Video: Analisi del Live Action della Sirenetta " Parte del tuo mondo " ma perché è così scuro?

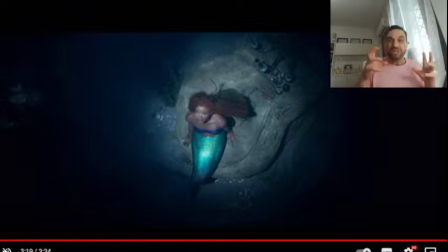28:47 Questo è molto teatrale, c'è cioè molto di teatro. Perché c'è molto di teatro? Perché su un palcoscenico, in un luogo fisico, devi fingere, devi simulare. Quindi c'è tutto il vedo non vedo, il modo in cui usi le luci per creare quelle sensazioni
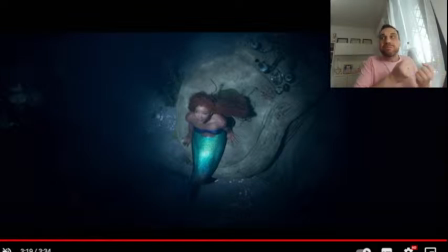29:05 psicologiche che hanno riportato, secondo me, benissimo nella scena qui. Si amalgamano molto meglio di lei che fa le piroette e ride nel cartone animato. Poi è bellissimo anche quello, ma secondo me questo è veramente fatto coi controcoglioni. Budget ha ottimizzato per creare una cosa molto bella.
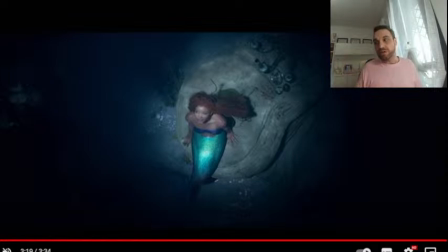29:25 Poi vogliamo parlare dei colori e parliamo un attimo dei colori. Lì effettivamente c'è un'altra cosa. Io, cioè, regà, bisogna anche essere un attimo coerenti, no? In tutti gli altri live action, ah mio Dio, ma che hanno fatto? I colori mi feriscono gli occhi, i colori mi feriscono gli occhi, mi fanno male agli occhi, è tutto ipersaturo.
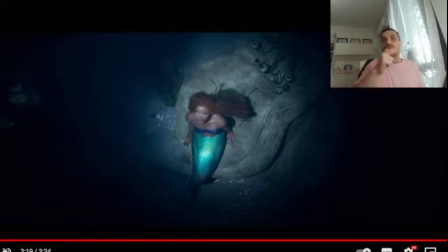29:44 Cenerentola ipersatura, Aladdin è ipersaturo, Maleficent è ipersaturo, in un modo innaturale. Innaturale, che io subito ho detto: Madonna, c'è la scena del ballo di Cenerentola dove lei è vestita di azzurro e tutta la sala sono vestiti di oro,
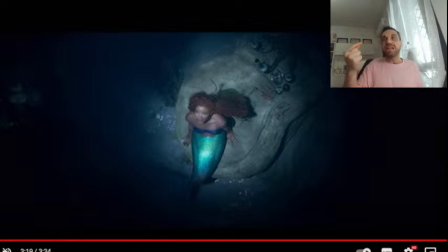30:00 giallo, ocra, verde, che dà un fastidio assurdo. È tutto molto bello, ma in Cenerentola ti ferisce la cornea, le palette cromatiche. E io ho sentito solo lamentele in accademia, con i miei colleghi,
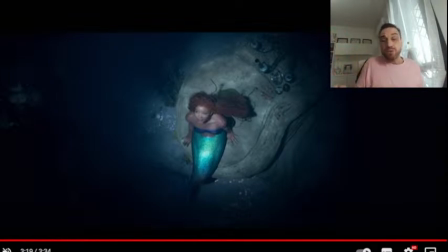30:15 quando parlavamo dei live action, li pigliavamo per il culo proprio perché le palette erano troppo intense, troppo sparate. Mo, che in questo live action hanno cercato di fare una cosa più contenuta, più realistica, e secondo me hanno fatto pure bene, hanno fatto pure molto bene.
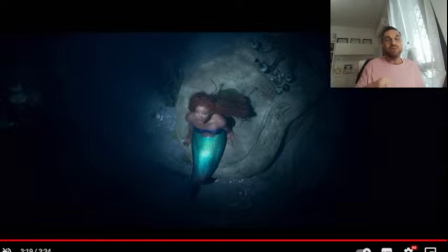30:30 Ma le palette sono spente. Ah, oh, cioè, ma famosa capì, o ve sta bene o non ve sta bene, o è troppo accesa o è troppo spenta. Fate una bella cosa, prendete il telecomando e aumentate la saturazione col telecomando, se proprio volete vedere un contrasto di colore più intenso, perché se no non c'ha senso, ok?
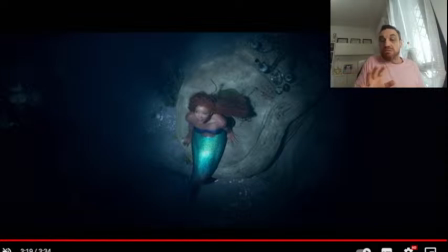30:48 Oh. No, ma io, Angelo, io non lo so tu di che cosa parli dei live action che hanno fatto meglio. Io, cioè, questo secondo me è il live action fatto meglio, onestamente.
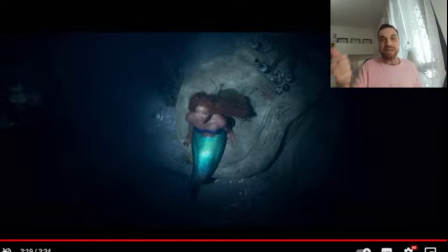31:01 Perché Maleficent è una porcata assurda, è una cosa inguardabile, fatta proprio di bruttezza estrema. Aladdin è ridicolo, cioè proprio ridicolo. Il Re Leone non c'ha senso perché lo potevano fare direttamente animato, cioè proprio in CGI, perché che tu mi fai i leoni realistici in CGI.
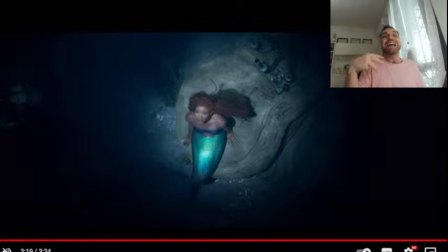31:20 Non c'ha proprio senso, veramente. Cenerentola è carino perché è un po' uno dei meno peggio. Cioè, bruttissimo La Bella e la Bestia, per carità di Dio, mi viene da mettermi le mani nei capelli. Dal cast a tutta la messa in scena, al vestito poraccio de Belle, lasciamo perdere.
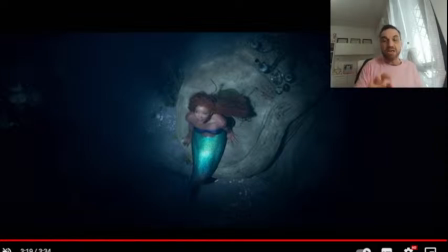31:40 Va alla pessima CGI, una cosa schifosa. Sì, te l'ho appena spiegato perché non siamo a teatro, ho capito, ma i soldi si vede che scarseggiavano e qualche cosa se lo dovevano, diciamo, inventare, non so se mi spiego. Quindi secondo me ha perfettamente senso, a me piace, cioè, ripeto, a me soddisfa, a me piace.
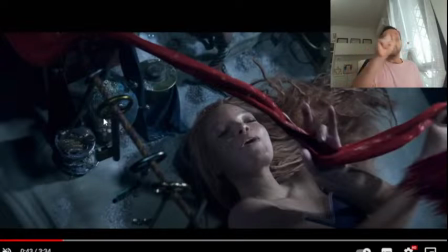32:04 Questo, io ho notato questo bellissimo movimento di camera, zigzag in un crescendo verticale. Molto furbo, sfruttando tutti questi punti di luce con questi proprio riflettori, con questi faretti che creano delle piccole aree, quindi dei mini set dentro un set molto più grande.
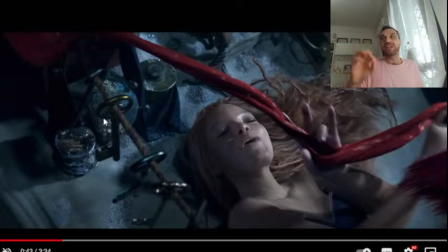32:23 Io l'ho trovato veramente ben fatto a livello di concept, a livello di camera, a livello di movimenti e di regia, in relazione anche alla simbologia visiva che si voleva dare. Poi, ovviamente, può piacere, può non piacere, uno ha una visione più infantile del tutto.